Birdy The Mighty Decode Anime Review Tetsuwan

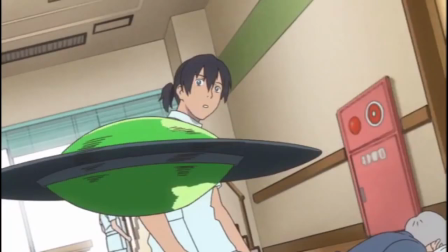4:12 You gonna find out about that 1,000-year debt thing? No? Okay.
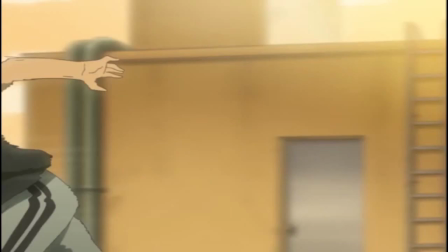4:18 Why are his classmates even included? The creators would have been better served developing a few and scrapping the rest.
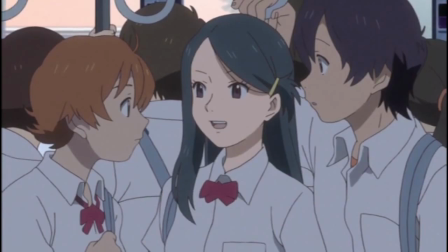4:24 The only compelling side character is Sayaka, the quiet rich girl that gets Tsutomu all hot and bothered.
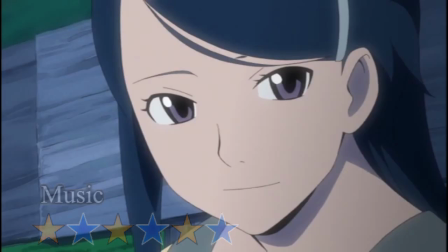4:30 Interestingly, the most the audience learns about her comes from the musical score. The track with her namesake plays nearly every time that she is on screen,
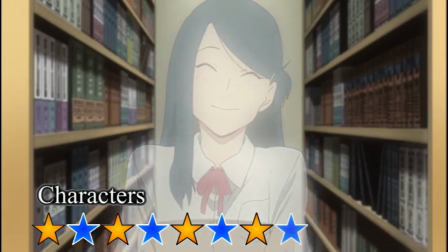4:37 and it illuminates a quiet longing for acceptance and love, as well as a pure and straightforward approach to life.
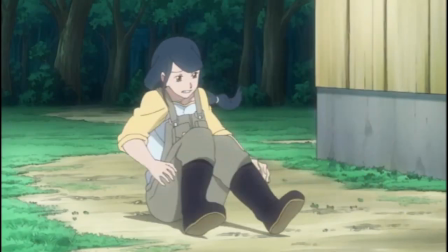4:42 Good thing that they got something right, because they immediately confuse the concept by revealing that her personality has changed dramatically,
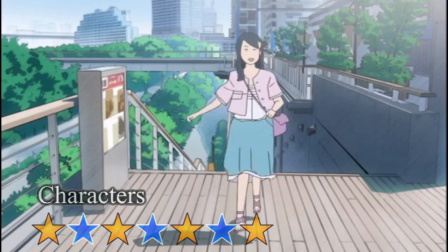4:50 without providing the audience with any first-hand context as to how she might have changed. And no, complaints for the maid-chan do not qualify!
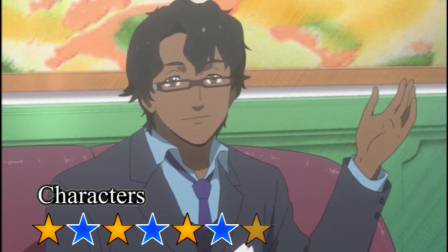4:57 What is up with the antagonist's motivations making little to no coherent sense? Guy, they're crazies!
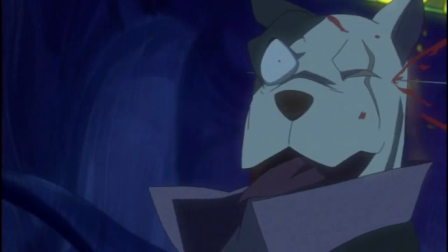5:03 or the creators got lazy. Lucy Christian is a super genius.
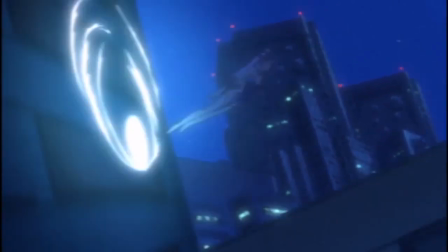5:07 She provides an unforgettable performance as Birdy, so much so that I'm writing the Japanese dub off.
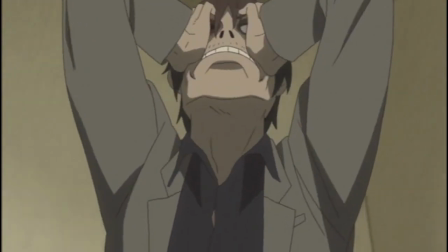5:12 But guy, that's not fair. Just because Lucy showed up doesn't mean you should be writing the Japanese dub off.
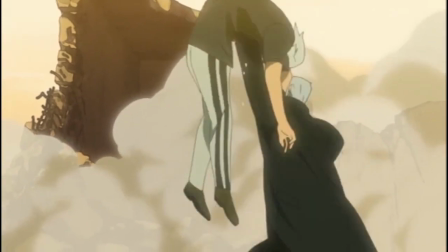5:18 Look, when a language dub, English or Japanese, has an all-star performance, why would you look further?
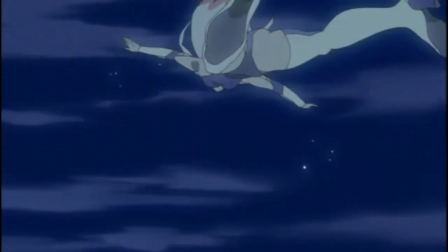5:24 You have found the promised land. Utopia has been fulfilled. The gates of heaven have opened and are beckoning you in.
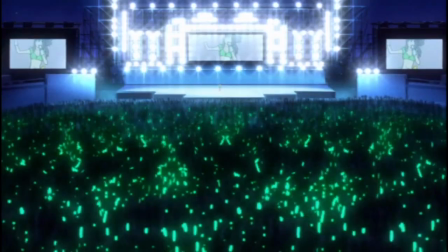5:30 Just enjoy it. I could be wrong now, but I don't think so. Lucy Christian provides a fun, spunky, energetic, and versatile performance.
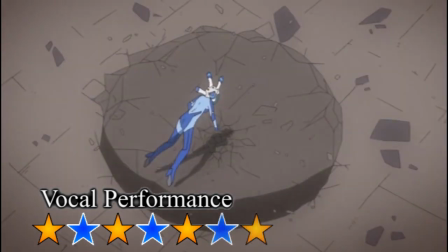5:38 Her wide vocal range is utilized well as she plays an authoritative, if silly space officer, a girly model, and a young girl convincingly.
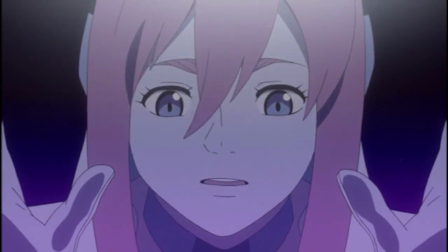5:46 She is able to provide the most endearing balance of enthusiastic and derpy that I have witnessed to date.
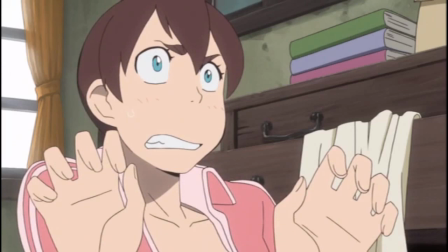5:51 No way I can pay for all the food you eat on my allowance. But I'll be fine.
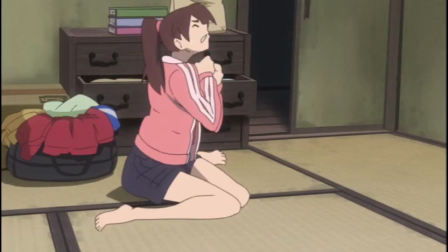5:56 I have plenty of food on my spaceship. But it's not as tasty as white rice is!
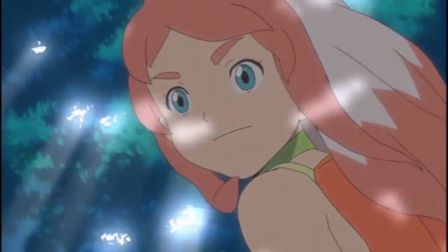6:02 Side note here, but having Shion Arita and Mini Birdy doing the episode previews was based pandering.
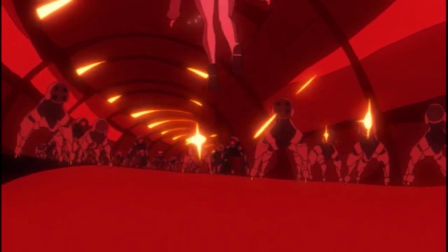6:08 Micah Solostud
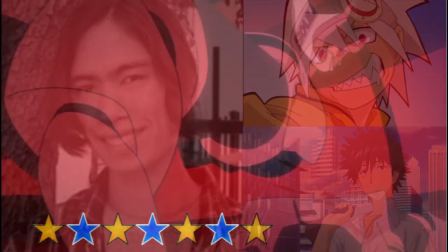6:12 Micah Solostud is convincing as Tsutomu and accurately adjusts his performance in Season 2 as Tsutomu becomes a mouthpiece for the creative team.
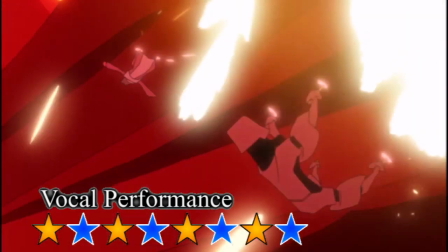6:20 As much as the sidecast did not add anything to the story, their vocal performances were earnest.
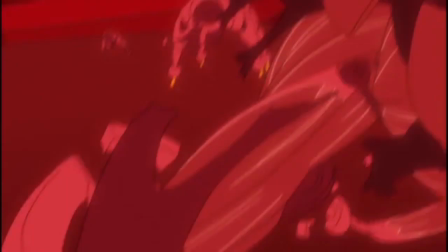6:24 Brina Palencia, Jeremy Lee, and Eric Vale were particularly notable as Sayaka, Natsumi, and Nataru, respectively.
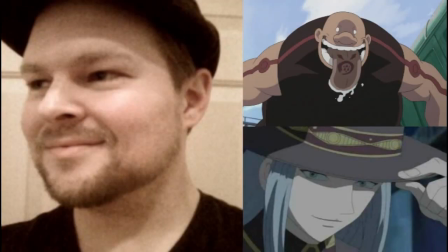6:31 Job well done to Chris Kaysen for directing a well-rounded dub with little, if any, detracting elements.
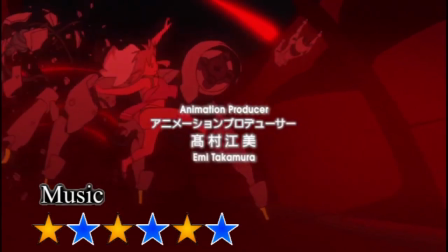6:36 The openings and endings of Birdy effectively implement a standard structure of bringing excitement and hype in the opening,
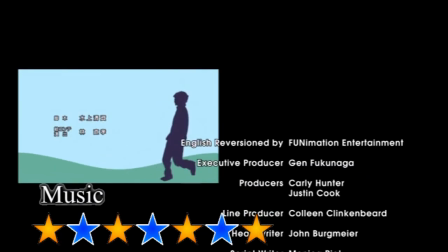6:42 and slowing down the action while creating a sense of longing for more content with the ending.
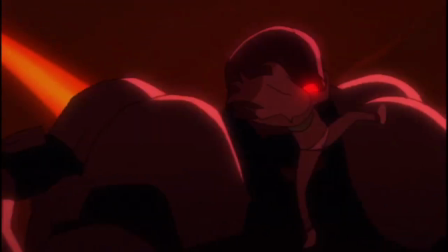6:47 Where it is not inherently a positive or a negative, it is worth noting that a choice was made to use busy soundtracks, particularly in Season 1, during scenes containing dialogue.
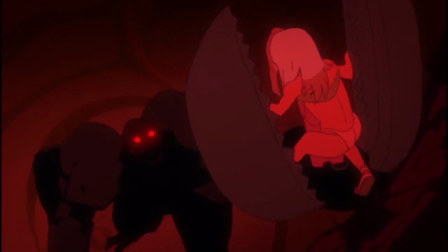6:56 The primary consequence of this choice is that the vocal cast must perform more loudly than normal, as well as harmonize with the music.
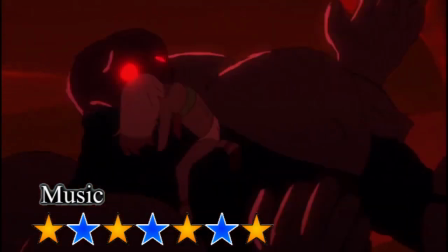7:02 A wide array of instrumentation and melody is used to great effect to portray the manic story of Birdy.
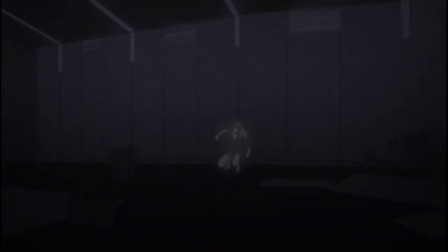7:07 The styles of music employed include J-pop, classical, jazz, and even some electronic tracks while still sounding stylistically Birdy.
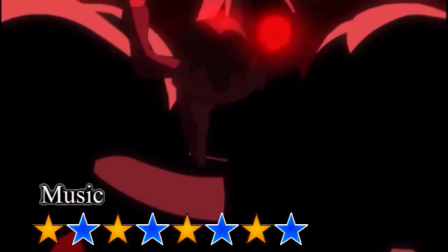7:14 There's distinct tonal shift during Season 2, which the musical score matches masterfully.
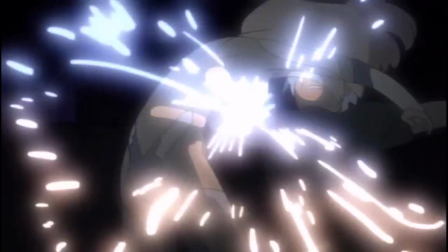7:19 Hats off to Yuko Kanno. The animation of Birdy is polarizing to say the least.
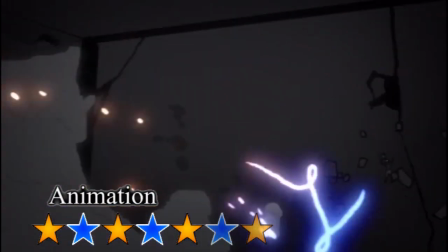7:23 On one hand, it contains some of the best, most ambitious fight choreography of any anime production ever.
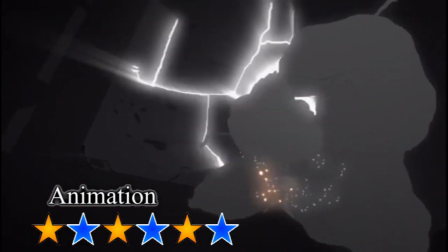7:30 On the other hand, they did not have the resources or talent to realize it.
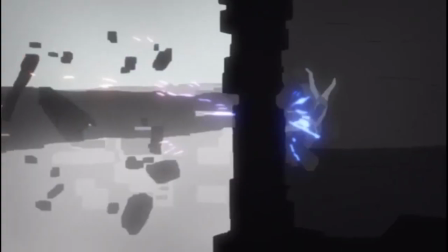7:34 During some of the combat sequences, the presentation devolves into what I can only describe as shapes.
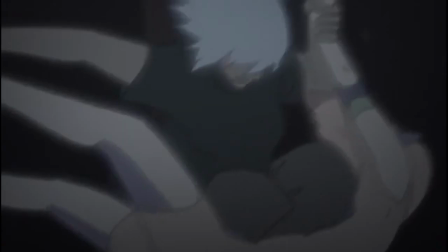7:40 It becomes confusing to even discern where the fight is taking place at times.
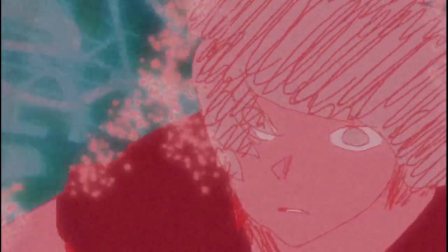7:44 During some flashback sequences, they take advantage of their shortcomings by adding a cool stylistic flair to their project, which I wish that they used more of.
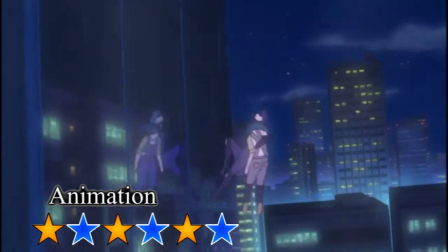7:52 Some interesting choices were made from a planning and cinematography standpoint that were successful in instilling both humor and intensity.
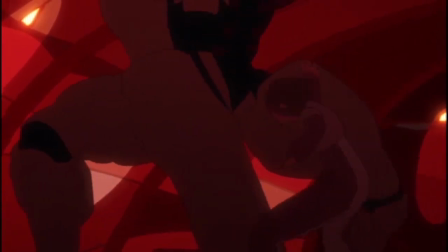7:59 Birdy the Mighty Decode is a show that does a lot right and it does a lot wrong.
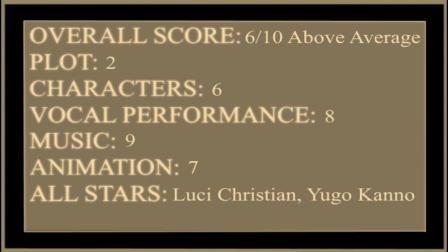8:03 It earns itself a 6 out of 10. Drop a thumb and subscribe because I need outside affirmation to assign value to myself.